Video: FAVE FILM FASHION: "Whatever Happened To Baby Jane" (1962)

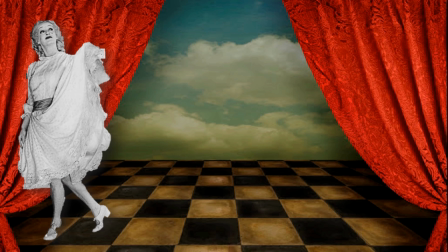[12:02]
But of course Jane's most famous piece of wardrobe is her comeback costume, this Edwardian style little girl's dress that she's obviously
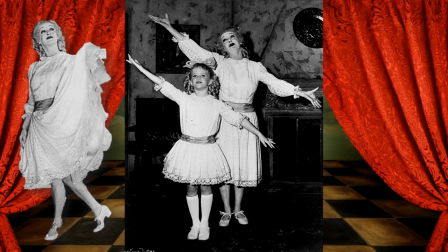[12:15]
had replicated from the dress that she wore when she was Baby Jane star of vaudeville made of eyelet lace with a satin sash three identical versions of this dress had to be made at least three because of course there are always duplicates of any screen
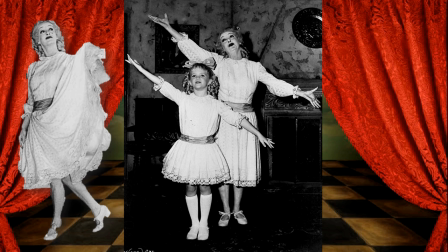[12:34]
costume the one that Jane as an adult wears which is an identical duplicate to the costume that the little girl who plays Jane as a child wears but there was a third version and I'm sure you can guess what
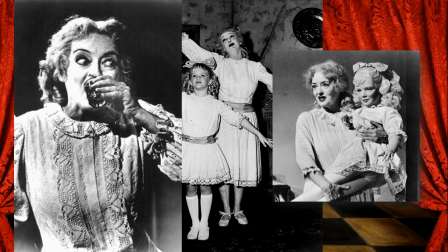[12:49]
I'm talking about. The baby Jane doll wears an identical replica of this dress as well and it's actually rather lovely if you look at all of the detail
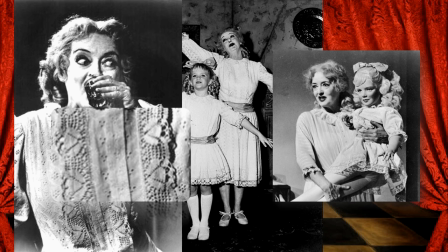[13:02]
look at the panelling on the front there and if you zoom in you can see that the eyelet lace actually is fashioned to look like little hearts and hearts you'll see are actually a recurring motif in whatever happened to baby Jane.
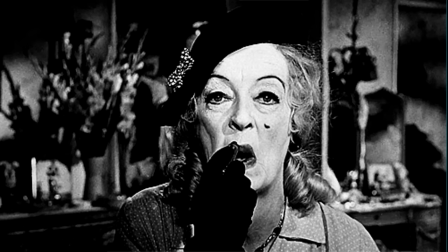[13:20]
Of course I have to speak to Betty's extraordinary hair and makeup in the movie.
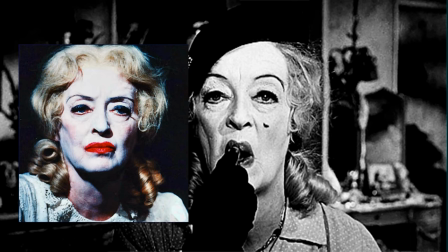[13:25]
We all know that she designed it herself but it was actually Joan's stylist Peggy Shannon who helped Betty achieve this very peculiar look. Betty said that she wanted to look like, quote, Mary Pickford in decay, end quote.
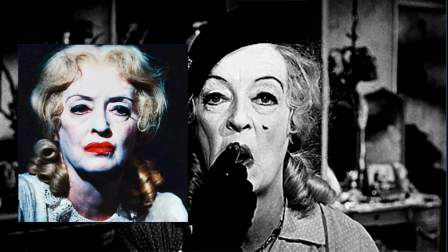[13:42]
And it was Peggy who suggested that she layer makeup on top of makeup on top of makeup.
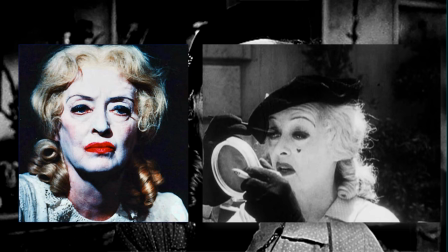[13:48]
But by all accounts, Betty applied her own makeup for the movie and I found this gif drawn from a behind-the-scenes featurette showing Betty applying that caked-on makeup on set. Peggy Shannon also contributed Joan's blonde wig.
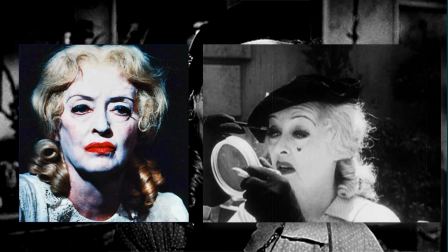[14:06]
Digging around, the stylist found an old wig that Joan Crawford had worn in one of her musicals decades before. Re-styled it to give it those childlike ringlets and voila! Jane was born. Robert Aldrich loved Betty's makeup.
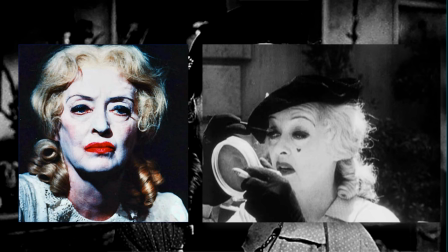[14:22]
It was what he and the production team had wanted, but they were too afraid to ask Bette to appear so grotesque unless she'd be offended.
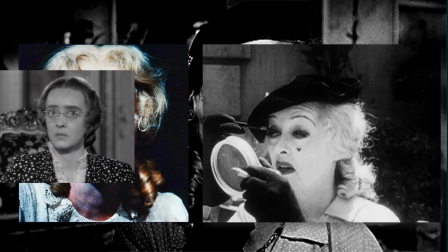[14:30]
They should have remembered that our Betty was never shy of using makeup and wigs to appear less than attractive on film,
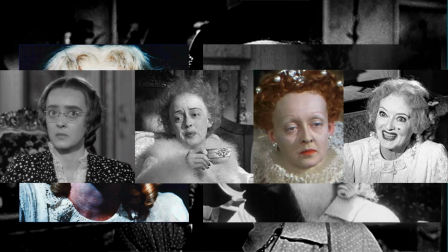[14:39]
and Jane was just another in a series of rather odd looks for the star,
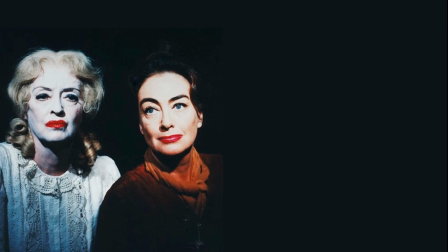[14:45]
which she absolutely gloried in. Critics of the time, including most notably Betty Davis, thought that Joan looked too glamorous in the role of a middle-aged crippled recluse, but personally I think that's unfair.
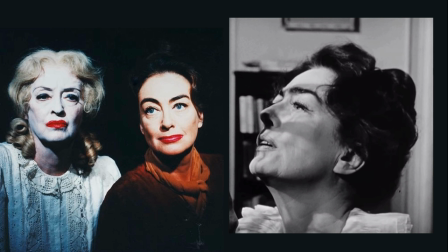[15:01]
Certainly she did wear makeup, but why wouldn't Blanche, a former movie star with self-esteem, wear a little makeup? Women of her generation didn't feel dressed unless they wore some maquillage.
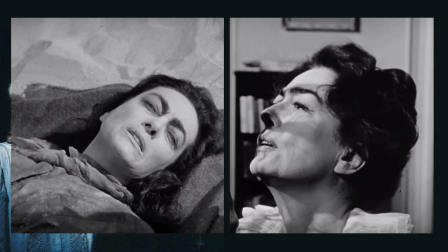[15:14]
It was all part of appearing well-groomed, and in fairness to Joan,
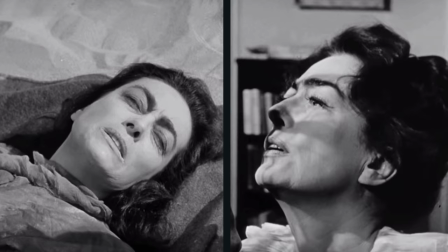[15:19]
she had no issue looking less than glam in the movie's final scenes.
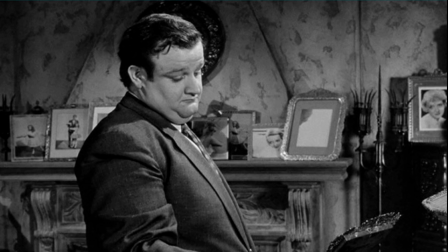[15:24]
Whatever Happened to Baby Jane is a movie full of fun and subtle details. For example in the Hudson living room, a room that Blanche can't access from her confinement on the second floor, every single picture in the room is of Jane, either a child vaudevillian or a 30s starlet.
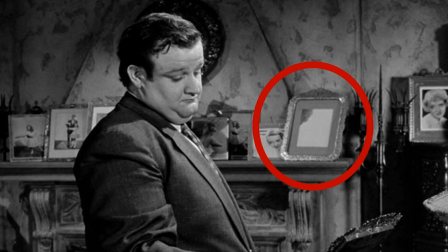[15:44]
There is however one large picture frame with nothing in it,
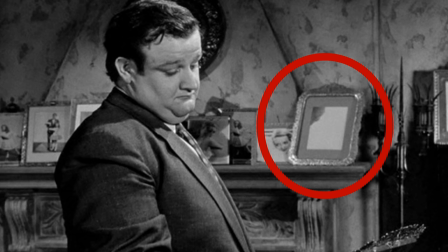[15:47]
apart from a corner of a photo that's obviously been ripped in a rage from the frame.
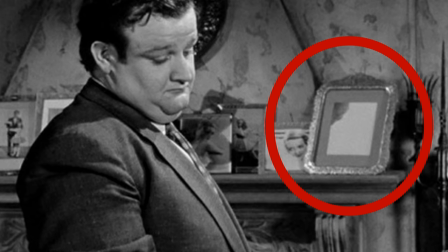[15:55]
The suggestion of course being that this was a photograph of Blanche in her heyday and there was no way that Jane was having that.
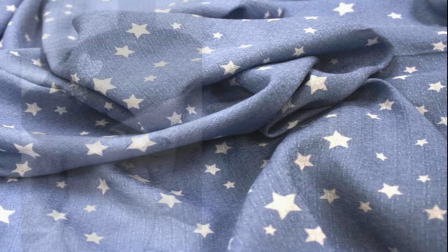[16:03]
And one of my favorite details comes by way of makeup.